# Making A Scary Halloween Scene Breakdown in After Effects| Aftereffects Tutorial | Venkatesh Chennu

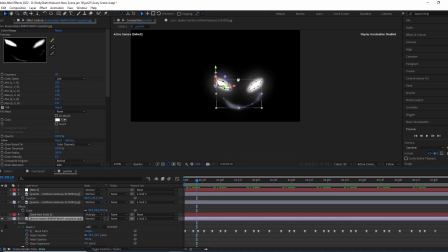So first of all, just I need to cut these images with like eyes shapes and the mouth shape,
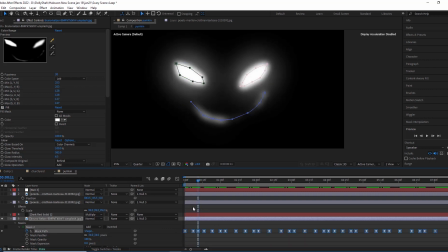and just with the help of this mask path, just I animated like blinking,
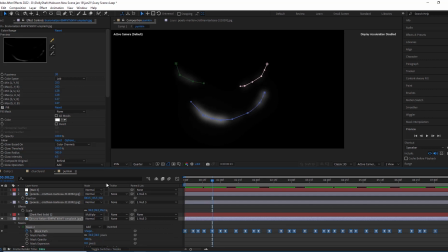and I copied this keyframe animations for more number of times, and I used to use some fill, and I used to give some glow over here. So without this fill, glow, and this Gaussian blur, it's looked a little bit artificial. So, and I used to take the glow for 2 times. Okay, alright guys, and hope you understand this one.
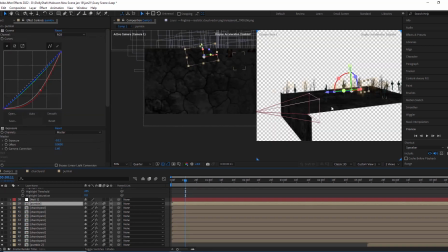And just I used to place this pumpkin at this corner, and once you can see,
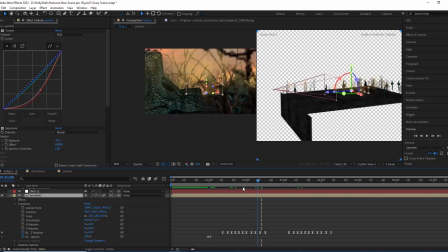and coming to this pumpkin, just I used to give some head rotating animation like this with the help of Z rotation value. See, you can see it's automatically rotating.
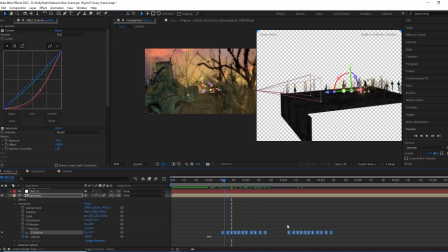Just hold it guys, and copy these keyframes after some time. See, it's having some head rotating animation. Just hold it guys, and basically it should start from here, and it should start from
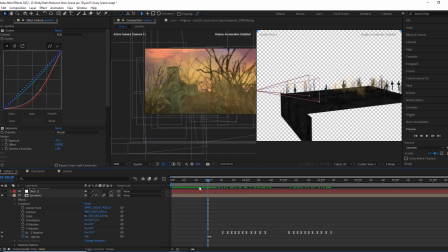31st. Before that, it's having the opacity to 0. Cool.
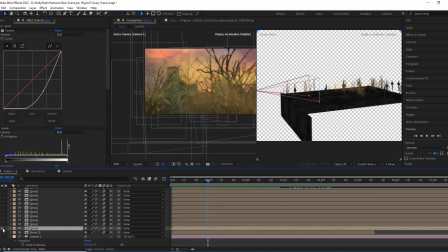And now just we need to add some grass over here. So let's jump into this grass, and this grass
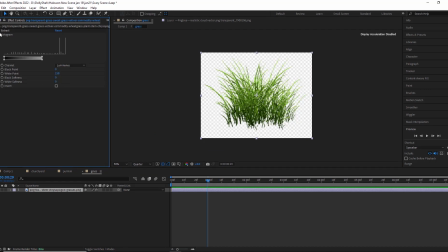basically it's an image, and I used to extract this background with the help of the extract.
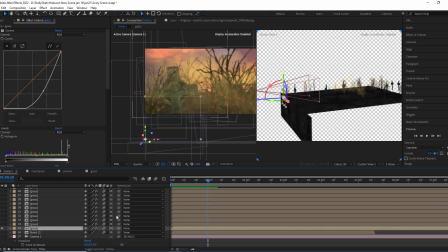And let's bring this to our 3D space and enable the 3D over here and duplicate it for more number of times. So grass is also very mandatory, just if you're making some Halloween scenes like that,
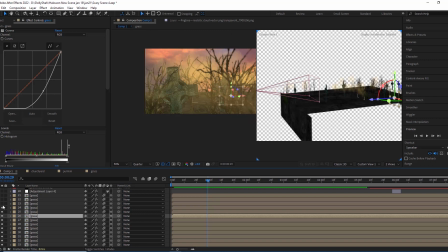grass, shade shirt and everything. Okay, and these are the grass I placed in 3D space.
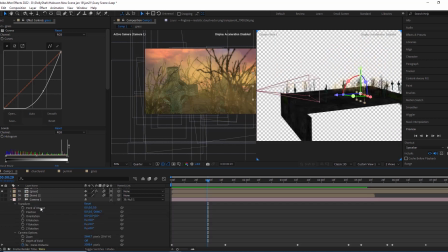Okay, and now one more thing we forgot here, just to,
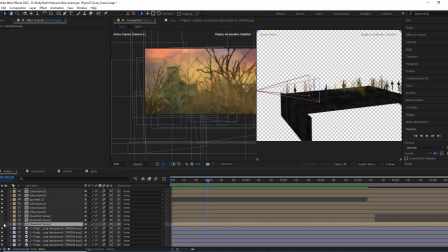this is the haunted house.
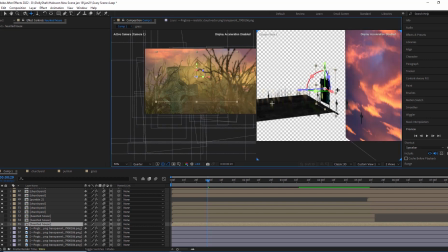So here we can see some kind of lighting, and the color correction is very dull.
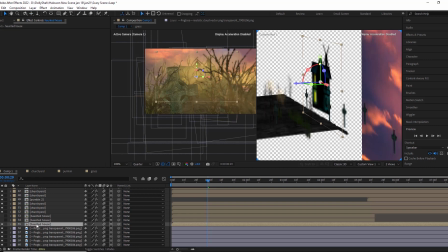And let's jump into this composition, the haunted house composition, and you can see here
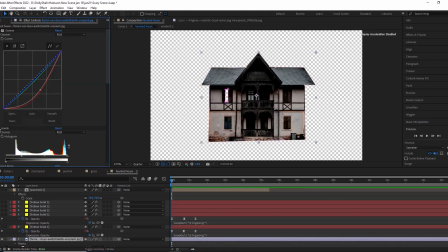basically, so this is the original image. So if you turn it on, and the levels and everything, the exposure, matte choker, everything, this is the original image. just I used to cut this image, and I used to give some exposure, the curves and the levels.
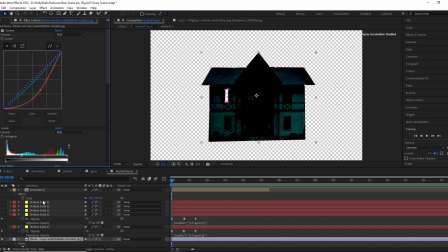The curves, I used to give curves for 2 times. Alright, and coming to this one, and these have some blinking effect over here. These are yellow solids and everything, because it should looks like little bit scary part.
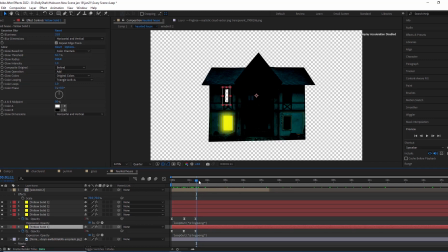Just I used to give some yellow solid, and I used to give the opacity and 0 and 100, and used to give some loop out expression over here. Just alright, and give some Gaussian blur over here. Alright guys, and coming to this one, and this is the windmill, and this windmill, just I downloaded this image from internet,
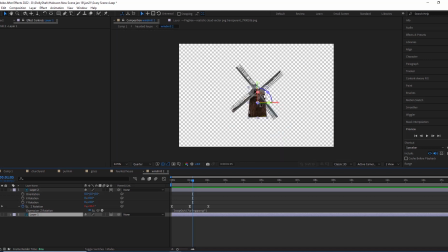and actually this is Photoshop in somewhat little bit, because in image wide it won't look like this. So for that reason, just I went to Photoshop, and I used to give some, I cut this image, and with the help of clone stamp tool here, just I used to clone the texture over here,
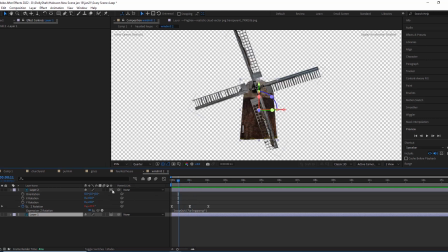and now you can see. And I used to make it enable to 3D, and I used to give the Z rotation over here.
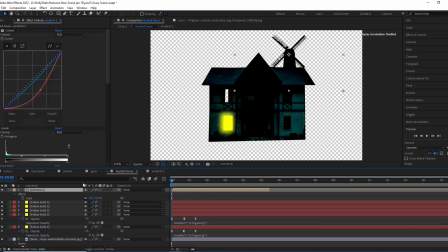Automatically it's rotating, and we brought this windmill to our composition, and I used to give the same color corrections for the house which we give, so it's automatically blended with the house.